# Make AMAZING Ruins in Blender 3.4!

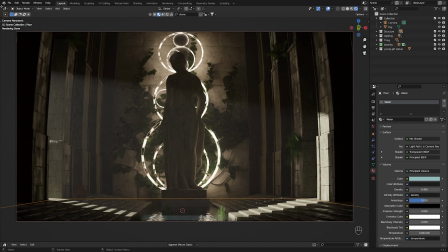749s
It wasn't taken directly from Blender Kit, so we kind of have to make it on our own.
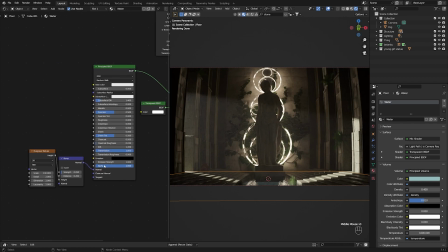758s
As you can see the shader here, it's not that difficult. So it's just a Musgrave texture, which is what most people use when they're texturing water. You run it into your bump and your normal, so all of you know how to do this already at this stage.
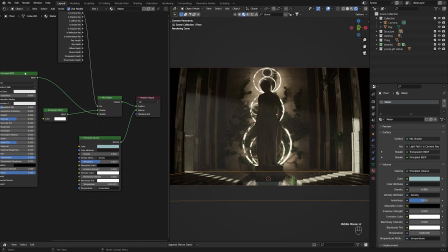771s
It's just up the scale. But we want to put the principal BSDF into a mix shader and get a transparent BSDF so you can kind of see through the water. And then for the volume, this is completely optional,
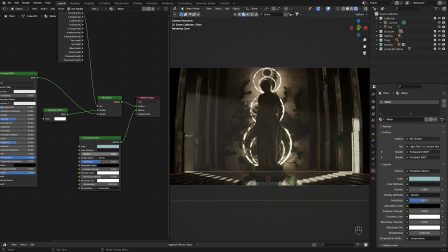785s
but you can make it look a little bit more murky by adding a little bit of density to it and changing the color to some kind of deep water color. And then finally, you can have a light path node and is camera ray put into the mix shader factor.
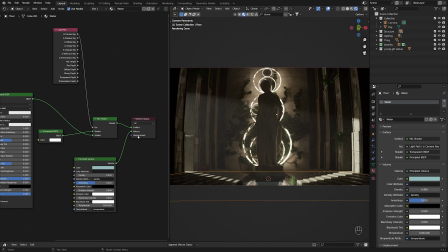798s
And this would achieve the most realistic results for water, or at least the most realistic results that I have seen to this point in my Blender career. Again, I'm not going to claim ownership of this node system. This is another node system that's done by Max Hay.
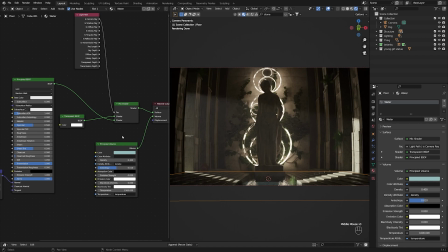814s
He has a great video on how to make water textures, so you should definitely check it out. But I think that this kind of node setup works for me, so this is what I decided to go with. So from then on, we've basically textured everything in the scene.
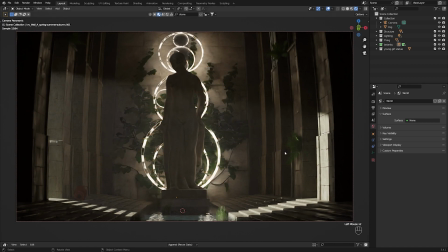830s
Botanic comes with texture, so you don't have to texture those leaves yourselves, or your rocks, or your pots, or anything like that. So the scene is pretty much done, and we can move on to but to setting up the camera and kind of getting the best angle for your shot.
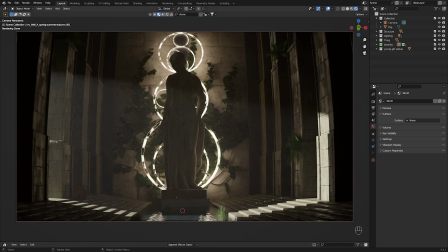846s
Okay, so from here on out, we can start playing around with the camera settings in order to achieve a similar look that I have here.
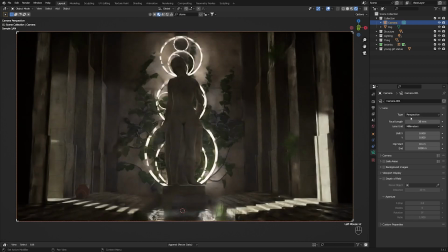854s
So if we click the camera, you can see that I'm not using the regular perspective camera that we, you know, usually love and know. Because as you can see here, the perspective camera is a bit flat, so I kind of wanted a little bit of distortion around the edges just to kind of get this illusion that the room is really bigger than it is.
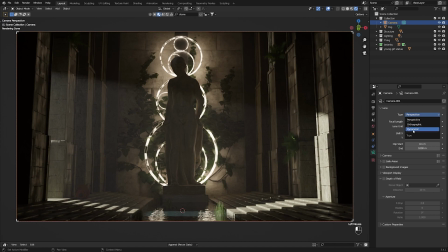870s
So if we go to the type perspective here, we can change it to panoramic or orthographic. And if you don't know how to do this yet, you can check out my video that I'm going to link at the top right about how to render your scenes. So we're going to use our fisheye lens polynomial.
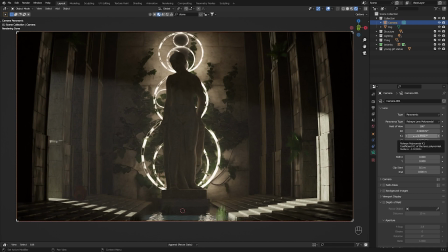885s
So with the fisheye lens polynomial, just like last time, there are two settings that you really need to know. So the first one is the K1, And this is basically your focal length.
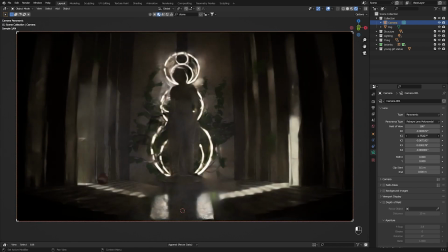895s
It's how much your camera zooms in, how much your camera zooms out when it comes to your scene.
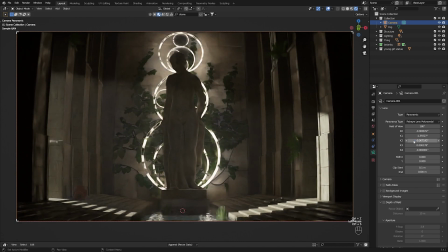901s
So I'm going to reset that there. And then K2 is the other one that you need to know.
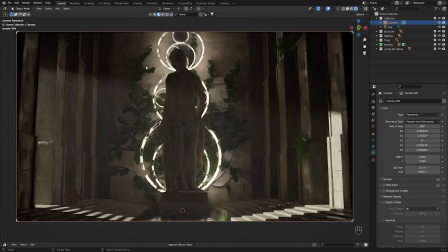905s
So I'm going to set K2 to 0 first. And this looks just like a perspective camera. And it's flat, there's nothing polynomial or fisheye about it.
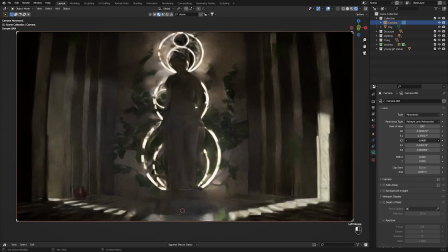915s
But if we start to decrease our K2 value a little bit more, you can see something interesting that's happening.
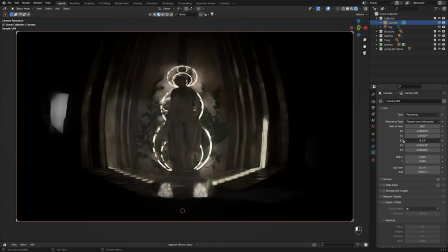920s
The whole scene is kind of curving like it's in a glass sphere or something like that.
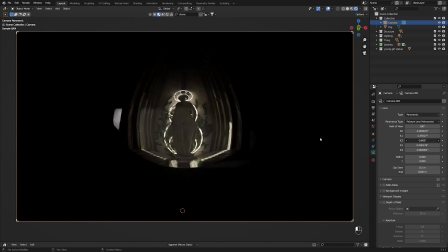926s
So obviously you don't want to go too much with this or else your scene will look really weird, but
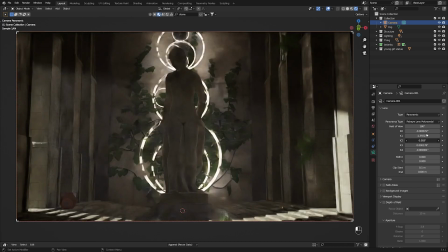932s
it's perfect to create some sort of distortion around the edges and make the room seem,
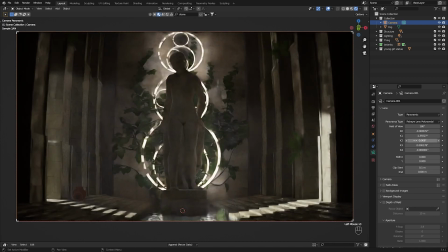938s
you know, bigger than it actually is. So let's set it to something like that. So as you can see here, there's a little bit of curving around the edges. The pillars are not completely straight. And you can see here on the left as well. It's really obvious when you look for it, but if you're not really looking for the fact that it's a fisheye lens, you really won't see it,
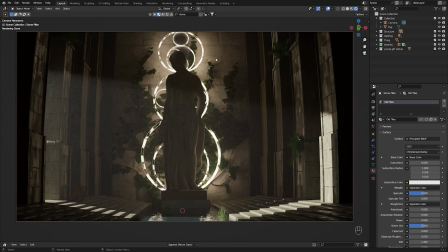957s
and it adds to the mysticalness or the mystic or the kind of like the illusion that the room is bigger than it is. So just like that, our camera is pretty much done. I don't have any depth of field because it's a close shot scene.
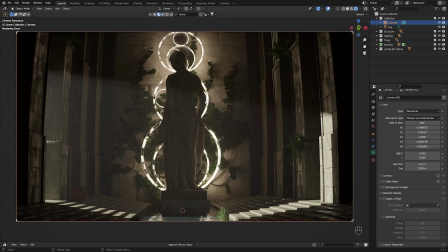973s
And, you know, at this point, our image is pretty much ready to go, ready to be rendered. So we've pressed our F12 key and the scene has rendered itself out. If you would like to know what settings I'm using here, you can see on the right that our render samples are at 256.
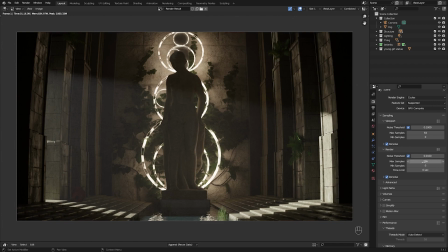992s
This is a lot lower than the 1024 that I usually use because it's quite a heavy scene.